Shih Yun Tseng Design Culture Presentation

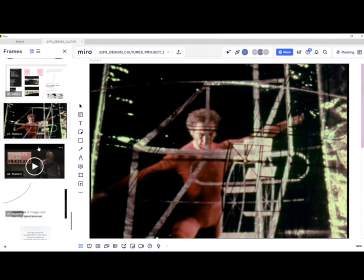(0:00)
Hello everyone, my name is Shi Winton and today I'm going to talk about Chalice Atlas, American artist and bodybuilder.
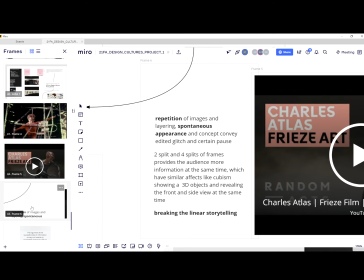(0:09)
Chalice Atlas artworks brought me to the conversation of choosing film as being the media to convey the information. The recorded video as the media itself have the embedded property of linear storytelling, But at the same time, it has the possibility to be edited and its potential of breaking the chronology.
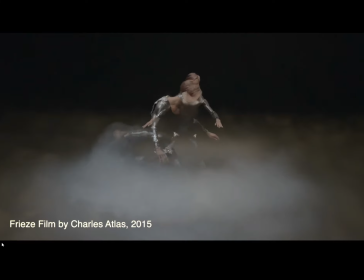(0:30)
And Charles Atlas does this by layering different scenes together.
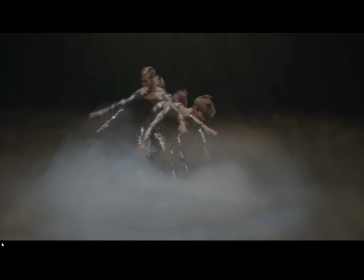(0:35)
In terms of editing, for example, in Frie's film, Charles Atlas used the repetition of images in layering spontaneous human bodies,
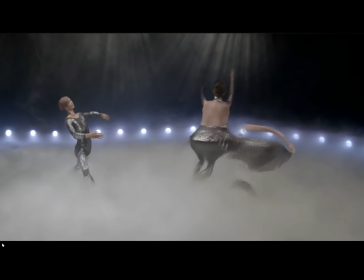(0:44)
movement and gestures, and there is edited glitch in certain pause.
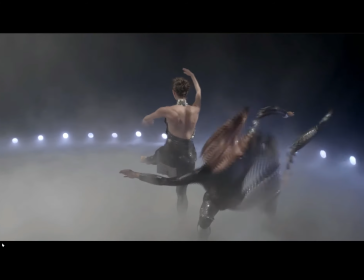(0:49)
It forms an illusion that the action happened in the video is timeless, circled and vague, more like a stream of consciousness.
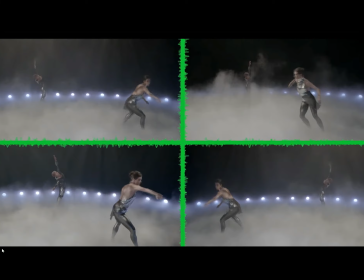(0:58)
Parallel frames from different camera views are also used in this case. The two split and four splits of frames provides the audience more information at the same time which have similar
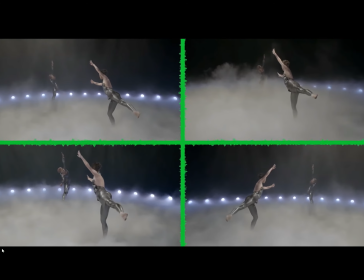(1:09)
effects like cubism showing 3D objects and revealing the front and side view at the same time.
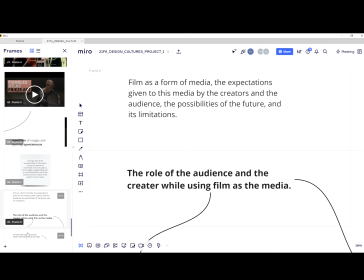(1:17)
Also, I want to bring up the topic of how successfully the information was being conveyed and received by multimedia, especially film and imagery media. And I want to expand in the role of the audience as well as the creator, like Chavez Atlas in this case.
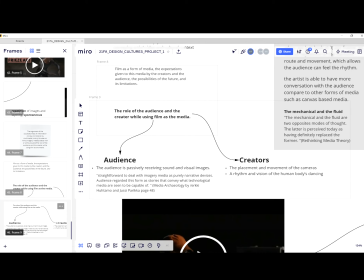(1:37)
The audience is passively in receiving sound and visual images, unlike reading, which the audience needs to receive subjectively. The time, order, and sound of viewing the work are fixed by the artist. The audience, meanwhile, have more immersive experience. Here I want to analyze Chavez Alice's placement and movement of the cameras that determines the space for dancing.
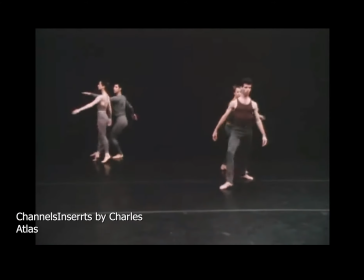(2:03)
Here, for example, Charnel inserts the artist made in 1982.
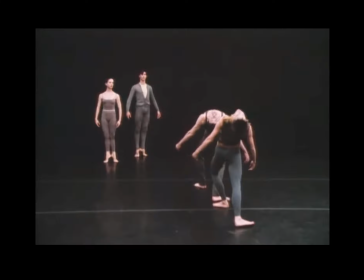(2:09)
The filmmaker used the concrete walls and floors for the background.
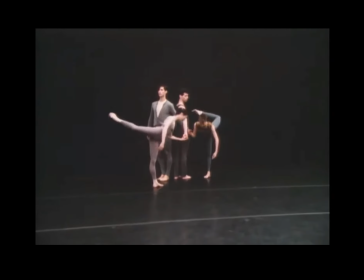(2:13)
Spotlights are used on the human bodies and the symmetry is easily to be found when we just look at it per frame, as well as repetition in the dancers' rote and movement, which allows the audience can feel the rhythm without using music. What's more, the emptiness of the background is created by concrete and simple geometry and the
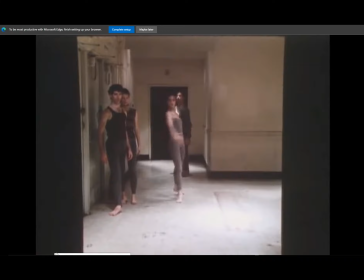(2:36)
spotlight allows the audience to focus more on the movement of the dancing bodies. The frame itself was being a curator that was somehow filtering unwanted information,
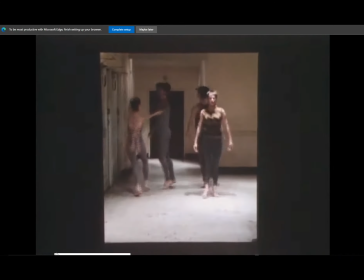(2:48)
meanwhile highlighting and emphasizing certain messages to the audience.
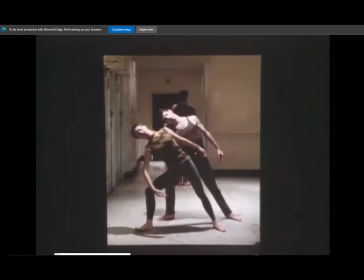(2:54)
Therefore, by this process,
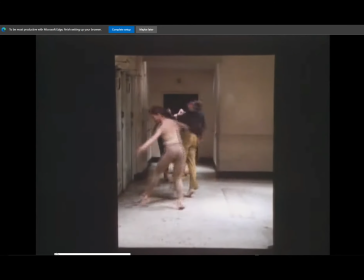(2:56)
the artist is being to have more conversation with the audience compared to other forms of media such as canvas-based media.
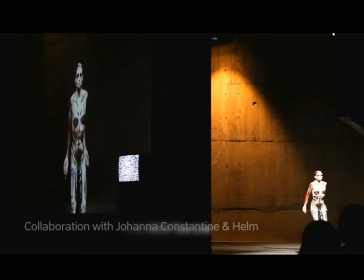(3:05)
In addition, in Charles Ellis' film artworks, we can easily found the multimedia are being used as well as the audience role in his artworks. For example, Charles Ellis' collaboration with Johanna that they combine techno music,
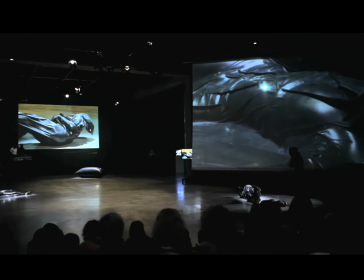(3:21)
dance performance, and the screen at the back that plays his film, which takes place lively in a museum.
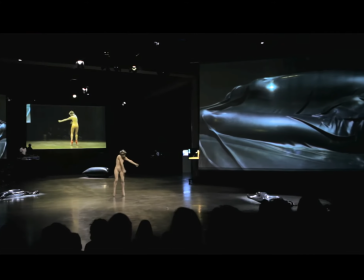(3:27)
The differences between the film and live performance happened in a museum,
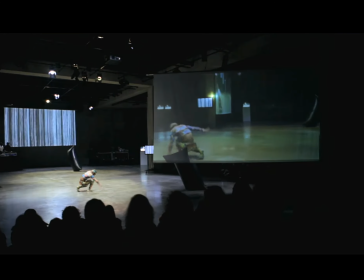(3:32)
which both from Charles Ellis in his artwork was that in live performance, the audience and the performance are in the same space,
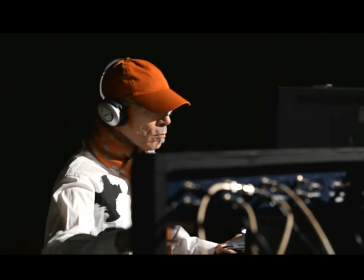(3:41)
rather than being framed in a square screen.
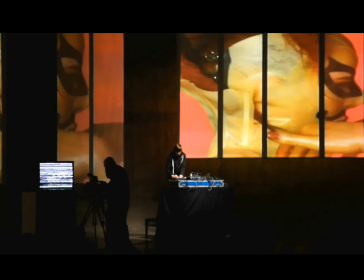(3:44)
At this moment, the audience were being part of the performance as well as the display of the artwork.
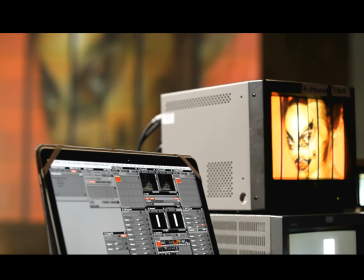(3:52)
The audience have to selectively pick up the information by themselves, which Charles Ellis gave the audience the leadership of selecting which message to focus on.